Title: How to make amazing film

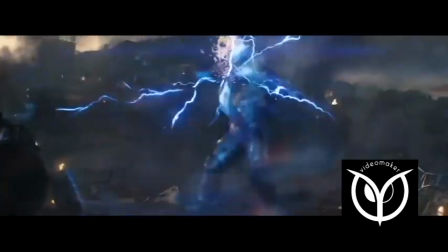[0:02]
Kamu pastinya kagum dong dengan efek-efek visual dari film Avengers ini? Bukankah kita sering tertipu oleh permainan efek-efek mereka?
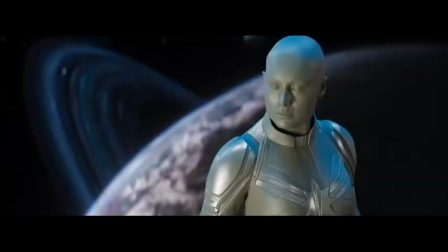[0:09]
Nah, di video ini kita akan bahas apa rahasia dibalik efek-efek ini. Mengapa bisa sekeren itu dan senyata itu?
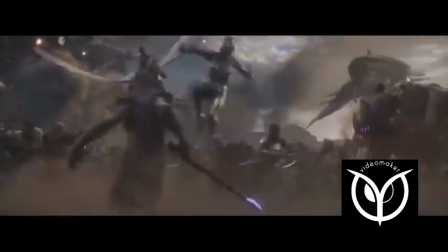[0:15]
Siapa yang membuatnya dan prosesnya seperti apa?
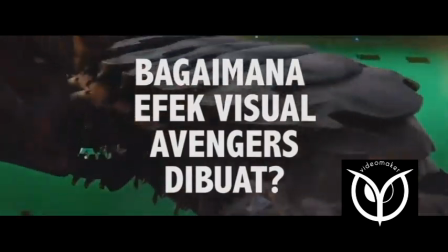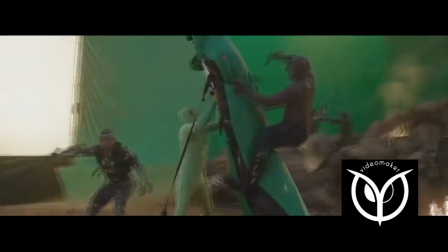[0:25]
Asal kamu tahu, di film Avengers Endgame ada 2500 shot yang menggunakan efek visual,
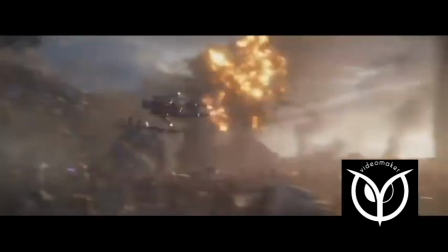[0:30]
dari total 2700-an shot, artinya 90%-nya adalah efek visual. Untuk menyelesaikan efek visual sebanyak itu,
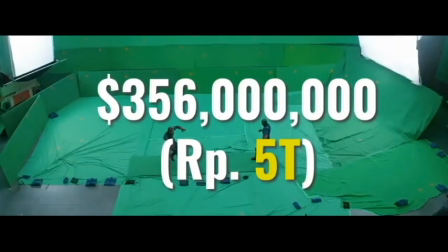[0:38]
Marvel Studio melibatkan 13 perusahaan efek visual dan menghabiskan dana sebesar 356 juta dolar atau setara 5 triliun rupiah.
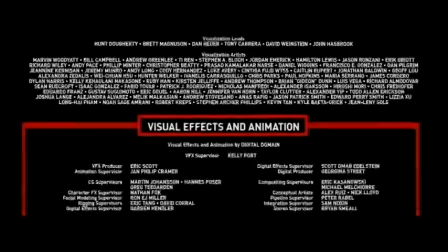[0:47]
Kamu bisa melihat di akhir film siapa-siapa saja yang terlibat dalam pembuatan efek visual ini.
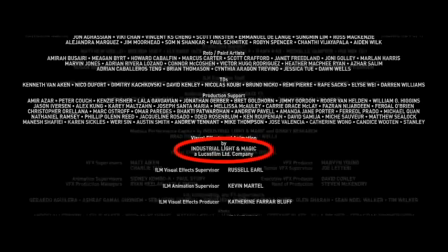[0:54]
Mereka semua tidak dalam satu perusahaan, tapi berada di perusahaan-perusahaan efek yang berbeda.
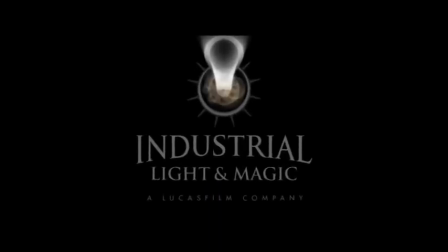[0:59]
Dua di antara perusahaan efek yang paling terkenal adalah Industrial Light & Magic, bermarkas di San Francisco, dan Weta Digital yang bermarkas di New Zealand.
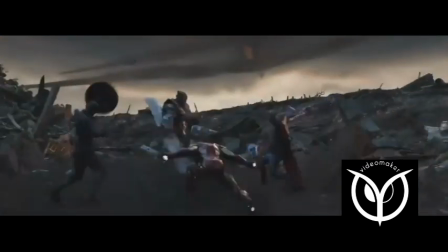[1:07]
Dua perusahaan ini mengambil porsi terbesar dari efek visual di Avengers Endgame. Efek-efek visual dari Avengers dipecah ke perusahaan-perusahaan ini.
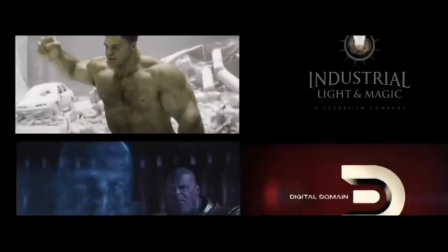[1:15]
Misalnya, part hook diserahkan pada ALM, sedangkan part tenus diserahkan pada digital domain.
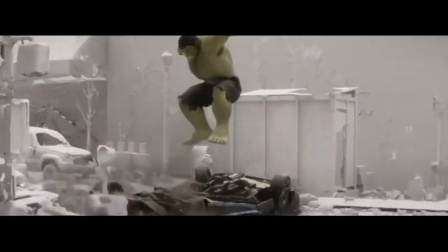[1:20]
Sekarang kita bahas sekilas seperti apa cara kerja mereka.
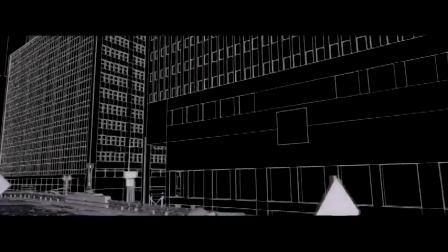[1:24]
Jangan kira membuat efek sekelas Hollywood itu cukup dengan kamu mempelajari salah satu software 3 dimensi atau animasi, lalu berharap bisa menghasilkan efek yang keren.
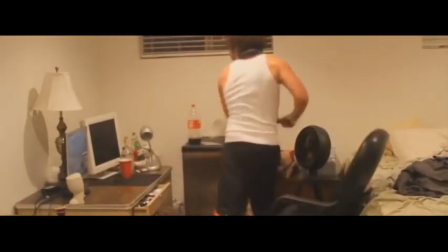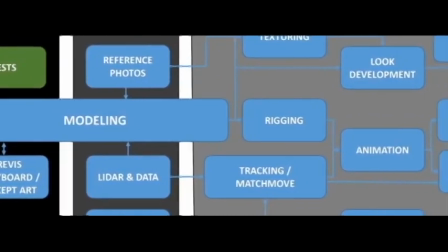[1:38]
Setiap perusahaan ini mempunyai mekanisme yang kompleks, tahapannya sangat panjang, dan setiap tahapan dilakukan oleh bagian yang berbeda.
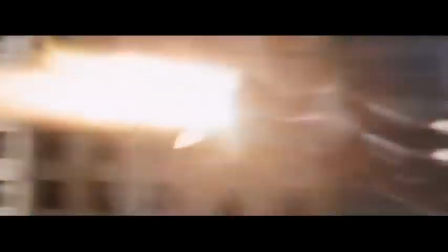[1:45]
Kita ambil contoh adegan ini. Di adegan ini, para Avengers bertarung melawan alien sambil berpindah dari satu tempat ke tempat lain, sehingga menghasilkan satu shot yang panjang tanpa potongan.
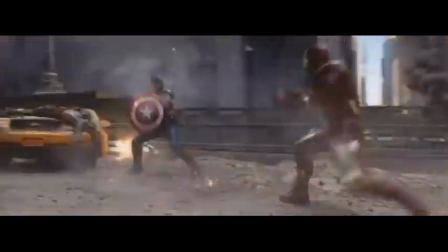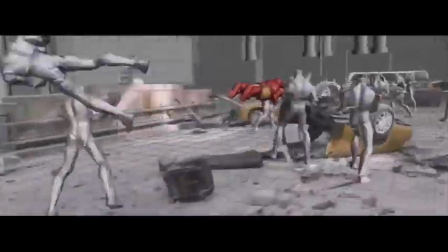[2:01]
Bagaimana cara mereka melakukannya? Yang mereka lakukan pertama adalah membuat animasi semacam ini, semasam storyboard namun dalam bentuk animasi.
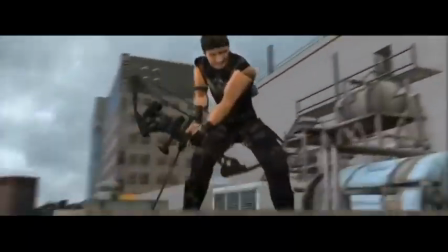[2:09]
Sebagai gambaran, bagaimana adegan ini harus dibuat? Proses ini disebut previsualisasi.
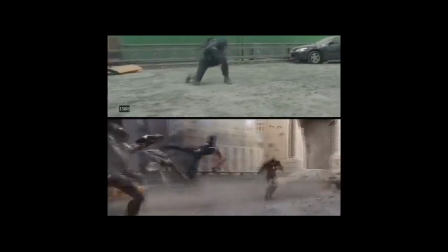[2:15]
Setelah itu mereka mulai merancang seperti apa syutingnya dan bagaimana nanti mereka menggabungkannya. Di sini mereka harus melakukan syuting green skin dengan 4 setting lokasi yang berbeda.
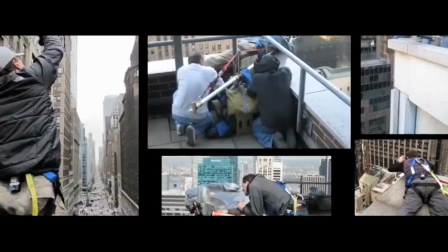[2:23]
Karena aktor dan lokasinya harus menyambung satu dengan yang lainnya, mereka harus mengambil ribuan foto kota New York dari berbagai sudut, dan merekonstruksinya dalam 3 dimensi.
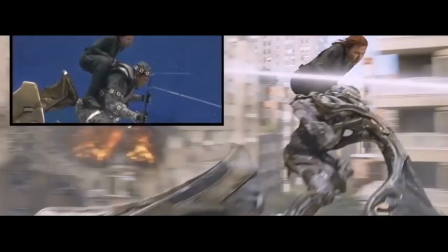[2:34]
Dengan begitu, mereka bebas menempatkan setiap karakter dan mengarahkannya kemana saja dalam kota virtual tersebut.
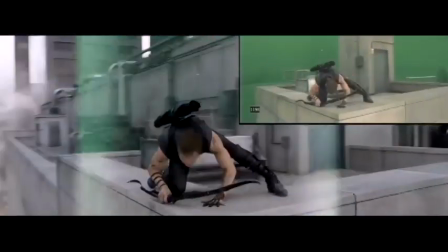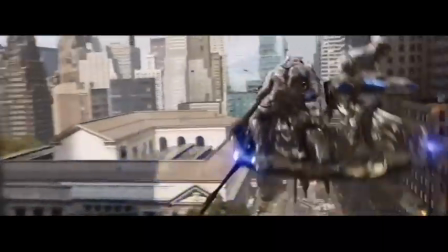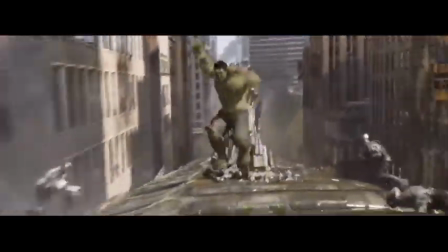[2:51]
Karakter-karakternya sendiri sebagian besar merupakan CGI, alias karakter 3 dimensi yang dibuat di dalam komputer.
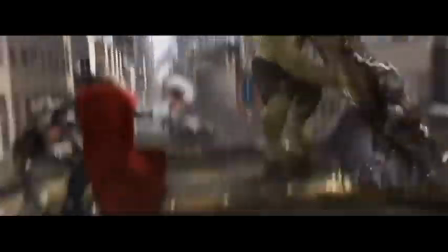[2:56]
Karena itu karakter CGI ini pun harus didesain sebelumnya oleh bagian lain. Misalnya Hook, pertama mereka harus mendesain tubuh dan wajahnya dalam 3 dimensi.
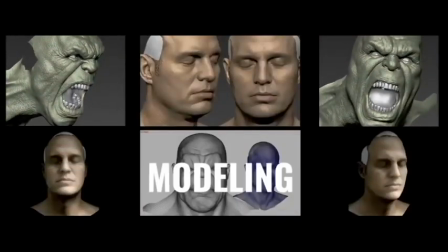[3:05]
Tahap ini disebut modeling.
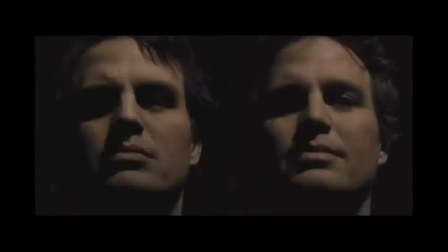[3:08]
Untuk menciptakan wajah Hook, mereka men-scan wajahnya Mark Lufelo, karena Hook harus bertanam informasi dari wajahnya.
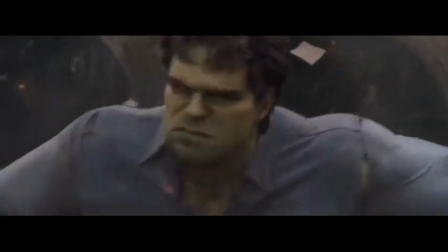Struktur koritnya kerutan-kerutan wajahnya dibuat sama. dan mereka mendesain semua kemungkinan ekspresi wajah dan gerak tubuhnya,
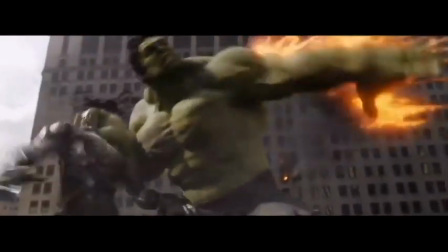[3:28]
sehingga ketika hook berlari, memukul, dan sebagainya akan tampak realistis. Setelah bodoh karakter ini dibuat, perulah mereka masuk ke bagian animasi.
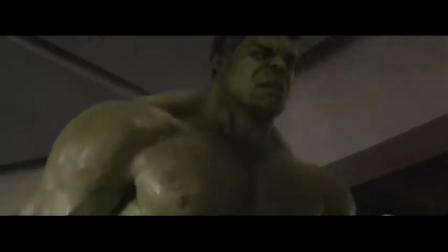[3:36]
Berkat teknologi motion capture, mereka tidak harus menganimasikan karakter secara manual, karena setiap aktor diberi pakaian khusus seperti ini saat syuting,
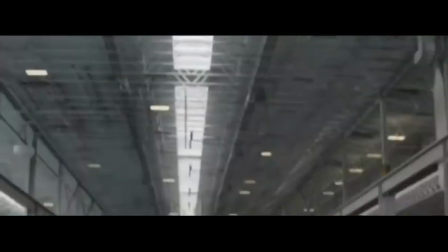[3:44]
untuk menangkap setiap geraknya, sehingga karakter hook dalam komputer akan secara otomatis mengikuti gerakannya secara akurat dan natural.
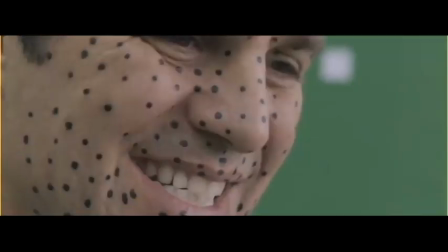[3:50]
Animator tinggal menyempurnakannya. Si aktor juga diberi titik-titik di wajahnya, dipasang kamera kecil di depannya,
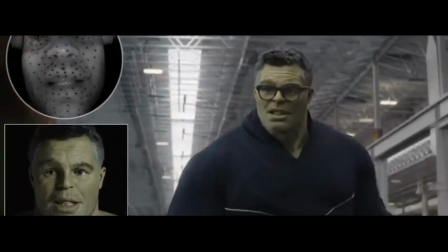[3:56]
untuk menangkap gerak mulut dan ekspresinya, agar mulut Hulk berbicara dan berekspresi persis seperti aktornya.
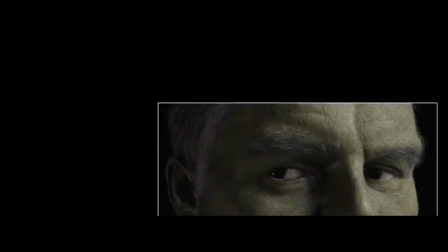[4:03]
Dari modeling dan animasi, kita masuk ke tahap shading and texturing.